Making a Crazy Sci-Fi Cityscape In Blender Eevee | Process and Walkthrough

Hi, this is nichenovus and welcome to my YouTube channel. In this video, I will explain how I made this sci-fi scene in Blender that was highly requested on my Instagram. So the first and very important thing is setting a Blender scene before we even start making anything. For these videos, I use Eevee render engine, which is much faster and has this beautiful game graphic like effect that makes these scenes look insane.
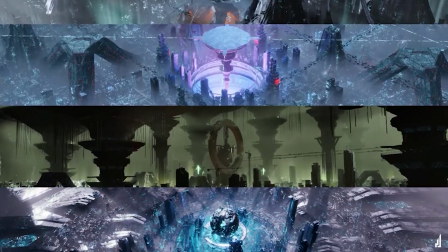And the render time is also much less compared to Cycles or any other render engine that is used in this line of work. Now keep in mind that this is an intermediate level workflow, so if you are just starting with Blender as a beginner, I would highly recommend getting a basic understanding of the software first and then get back to this video, because this is not a tutorial and I would just like to explain the whole process of how I make these scenes and what the workflow is like. And I really hope that you can learn something out of this. The key steps here are getting an inspiration to make something first,
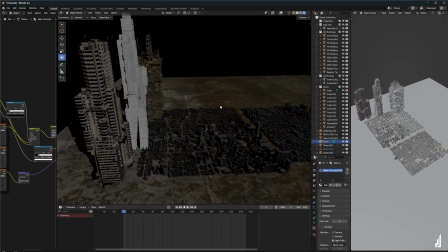gathering models for kitbashing and basic modeling to build a scene, and then add some visual complexity to it.
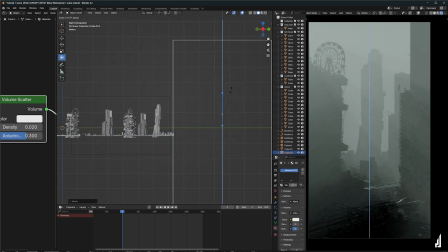And then you can always start texturing and adding volumes and some atmosphere to add some depth,
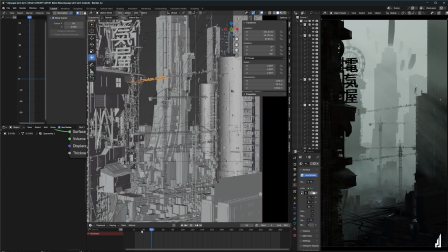and then doing a little bit of animation just to add a certain amount of life to your scenes. So in the first step, I created some towers ranging from a slum tower to a residential building to a cyberpunk building. And all of these structures are made with kitbashed models.
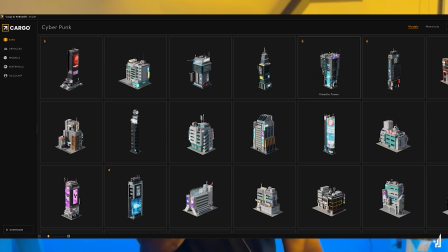Some are from Max Hayes Sci-Fi course, some are from kitbash 3D, and some models I found on Sketchfab.
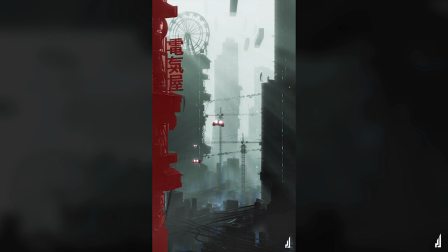To break down the scene, in the composition, we have a slum tower in the first foreground, one residential block tower in the second foreground, and in the bottom we have these small low poly blocks placed around just to make the scene feel balanced.
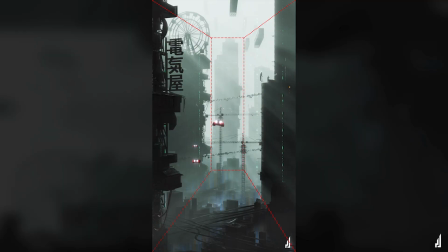And then another big tower in the far center of the scene, making the composition very interesting.
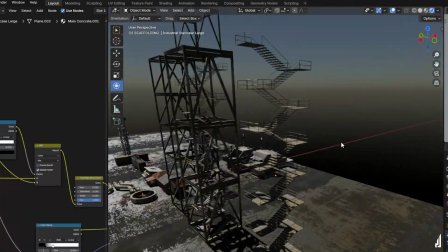Now for the slum tower, I gathered a bunch of containers, scaffolding, some slum houses,
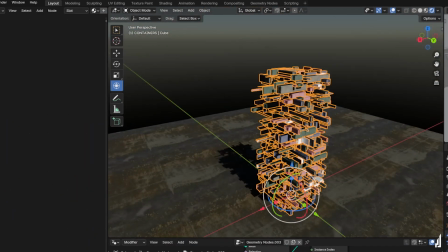and then using geometry nodes, I just scattered all of these models on a cube until I was happy with the outcome.
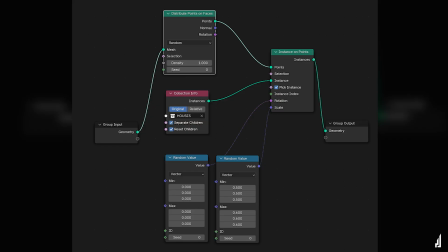Here is the simple geometry node setup for the components that can be added to a cube.
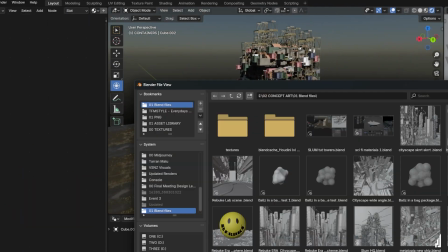Now make sure to apply scale and rotation for all of these models to avoid any problems in scaling and scattering,
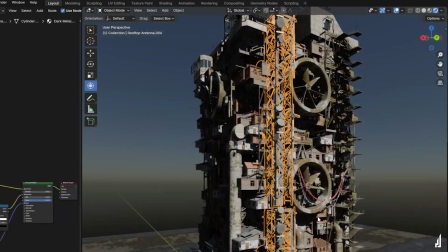and use these models as collections to make it easier to scatter. Then you can just add some extra models to add more character and complexity to the towers, and now we have our first foreground structure ready.
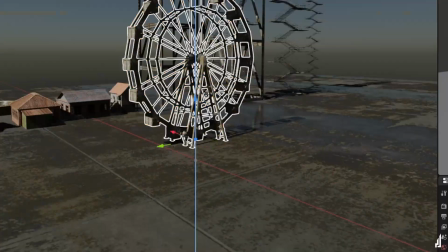You can add pipes, cables,
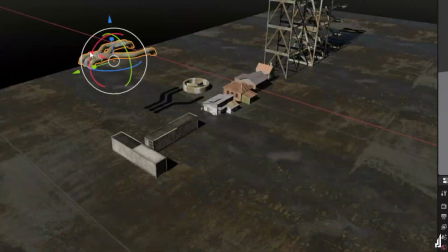staircases, and some gigantic exhaust fans or some telephonic towers, whatever that makes it more live.
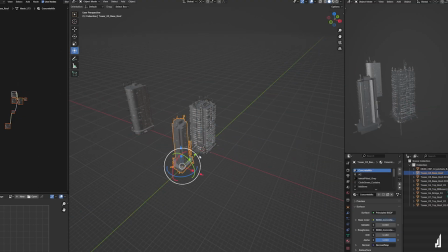So for the other structures, the best trick to make such complex looking chaotic buildings is to just compose a lot of thematic buildings
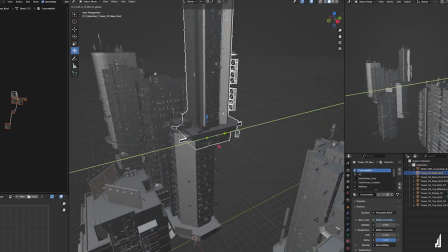in one giant pile and make the composition look very interesting enough to add a bit of character to the scene.
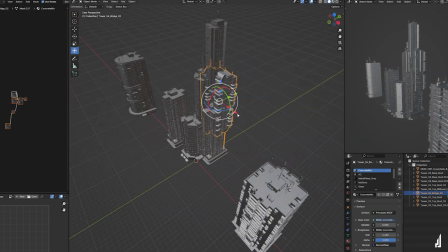So the first one is the Future Slums kit from kitbash 3D, and I added a bunch of models in this huge curated pile.
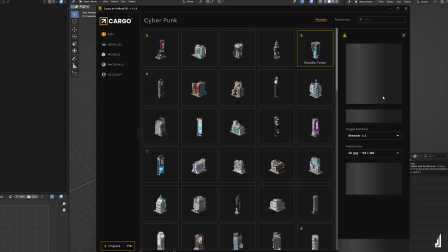Now the next one is just the same process using another kit, which is I think the cyberpunk kit.
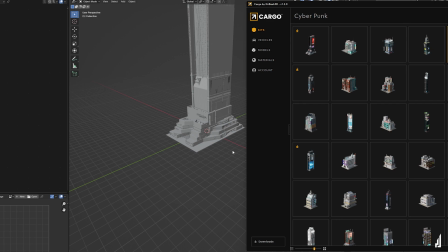And now keep in mind that for this model I removed every texture from every building
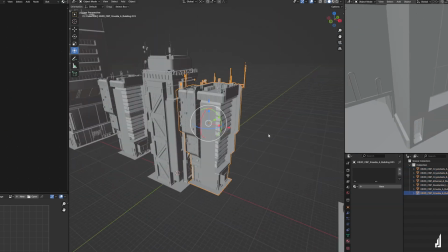because it doesn't really need a lot of detail in this particular scene, which is very dark.
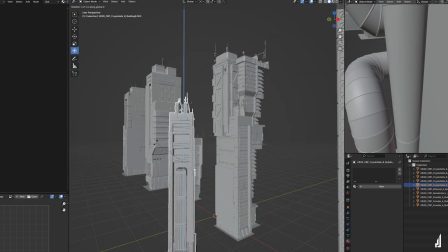So the silhouette and the shape of the building and maybe the
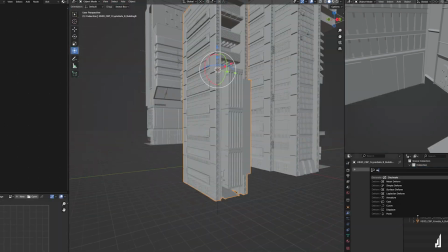proportions of the buildings matter more than the actual visual detail of the building. So I usually have like 4 textures in my scenes, and then I just add some volume to it. Maybe some light and atmosphere might actually add a sense of depth to your scenes. Now I will explain how you can make this multi-purpose textures that can be used in multiple models and not make it very repetitive in a minute. For the crowd buildings, I have used a free add-on for Blender called OSM,
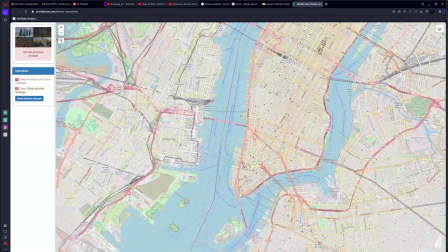which is basically this Google OpenStreetMap with 3D information of real world cities.